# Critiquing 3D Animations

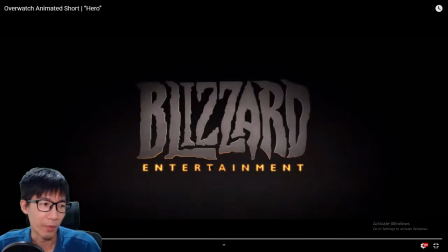8:24 So we've gone through a few animations critique already,
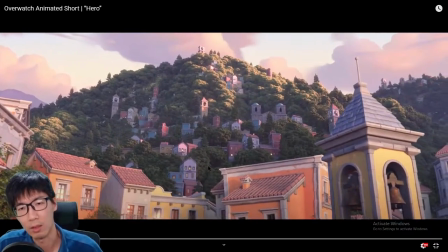8:29 so if let's say there are some repeating principles, then I will not mention them too much.
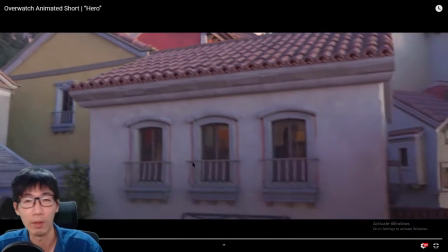8:35 This should be very apparent to what this is already.
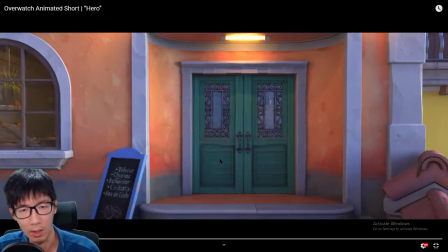8:38 But the different thing about this is it's an establishing shot that flows into a focused area.
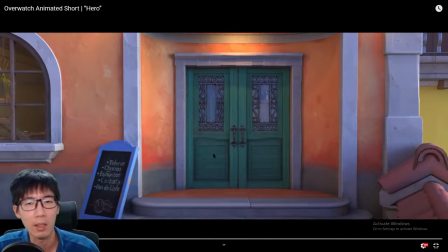8:46 So you know that roughly the next location of action would be here.
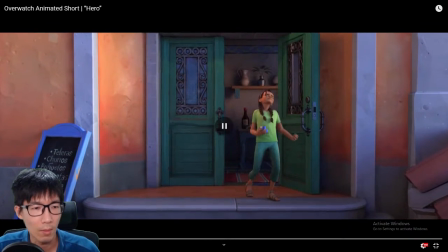8:57 I'm not a baby anymore.
Let me see that again.
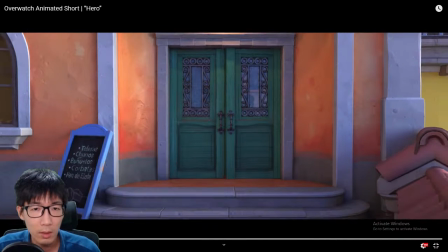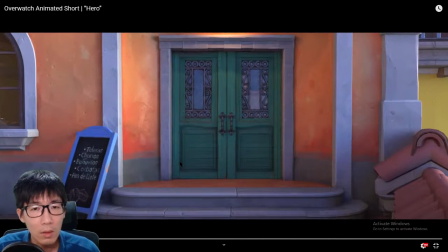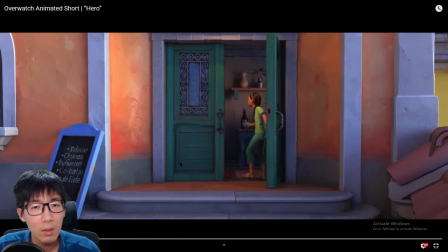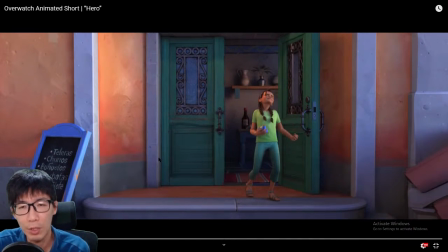9:23 Okay, makes sense. So what is being shown here is the girl actually opens the door a little bit, then for some reason she stops and before fully opening the door.
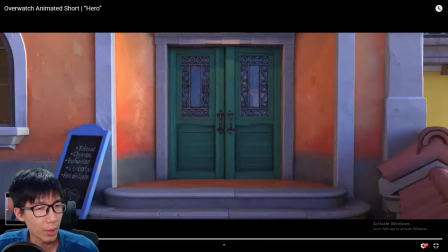9:36 So I was trying to look out for
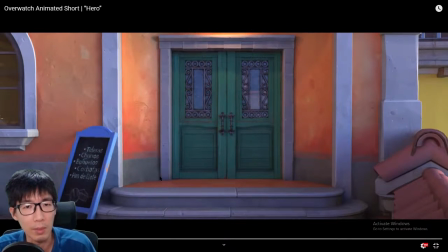9:41 anticipation of motion, bounce back, but it seems like the anticipation part is okay.
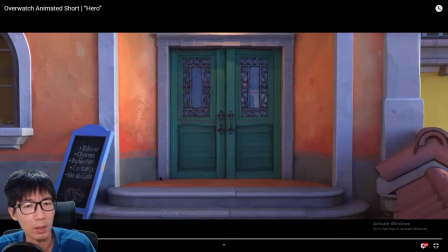9:54 Is the bounce back that I'm a little bit, not say upset, but I find lacking. So the door opens up ajar just a small bit, and then it stops there.
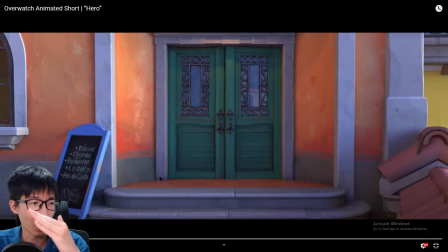10:11 There is no continuing flow motion, or at least a bounce back, because when you push against the door and then you stop, there should still be some residual motion from your arm that transfers to the door,
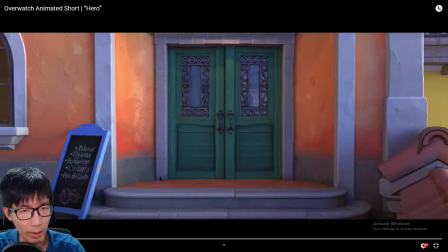10:28 so the door should still continue moving a little until it stops, or otherwise if it really stops very abruptly, it should bounce back a little, but it's absent from this. But it's so small, such a small detail. I think it's forgivable.
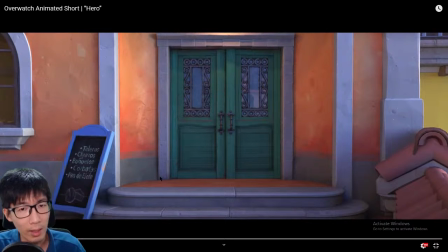10:45 And actually, I do think that I think I do see a bit of a bounce back, but it's very hard to tell.
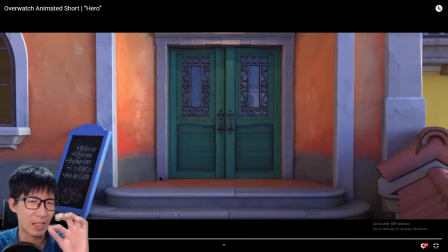10:53 You have to see it from the shadows. There's a slight change from lighting that is very difficult to catch.
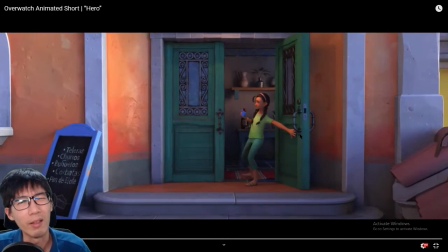11:01 So I think there is a very small bounce back.
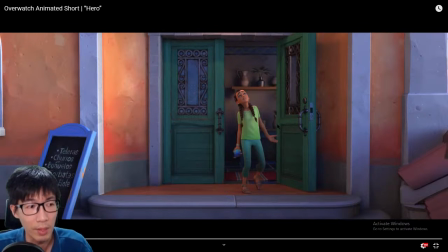11:09 So kudos to the animator that did even such a small detail, but maybe make it a little bit bigger, so it's more apparent than having to rely on shadows and lighting to tell that part.
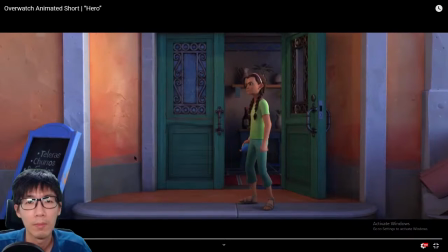11:21 Not a baby anymore, Mama. Stop treating me like one. Listen to me, mija.
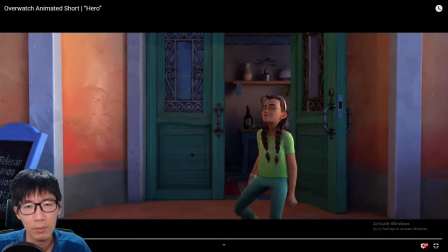11:26 Get the flour and get back quickly. No stops. Fine.
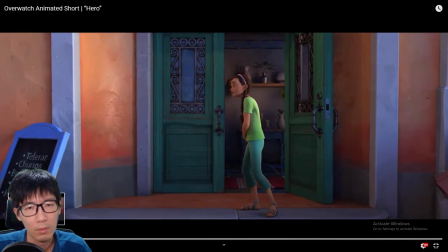11:32 And get back quickly. Me like one. Listen to me. Stop treating me like one.
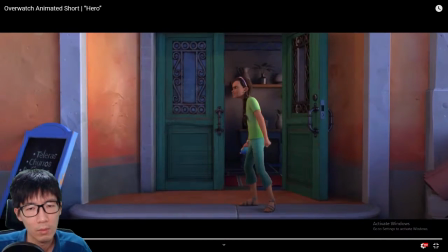11:37 Stop treating me like one. Stop treating me like... I'm not a baby anymore, Mama.
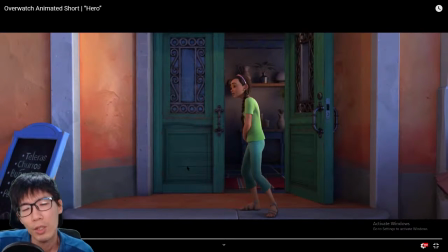11:42 Stop treating me like one.
It's just the angle of storytelling, like the start.
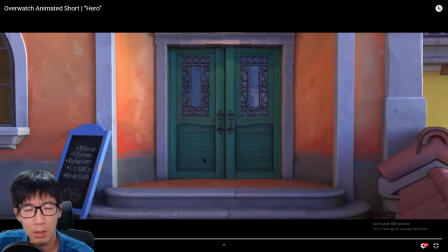11:50 I'm not a baby anymore, Mama.
It's fine.
I'm not a baby anymore, Mama.
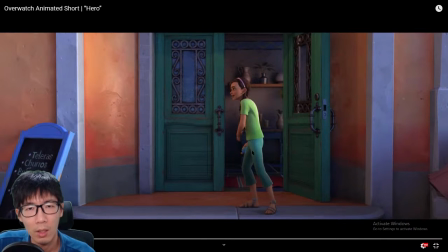11:56 Stop And then stop treating me like one. treating me like... If let's say I would have paused a video here, you would think that she's talking to the wall. Or there's another character maybe off screen to her front, but
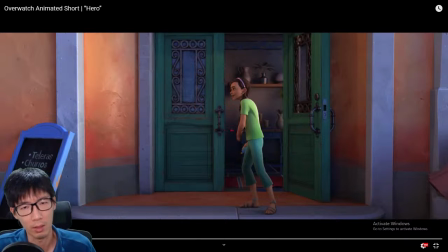12:15 what the story is showing there is she's obviously speaking to her mom who is in the house, but it's just the angle of her body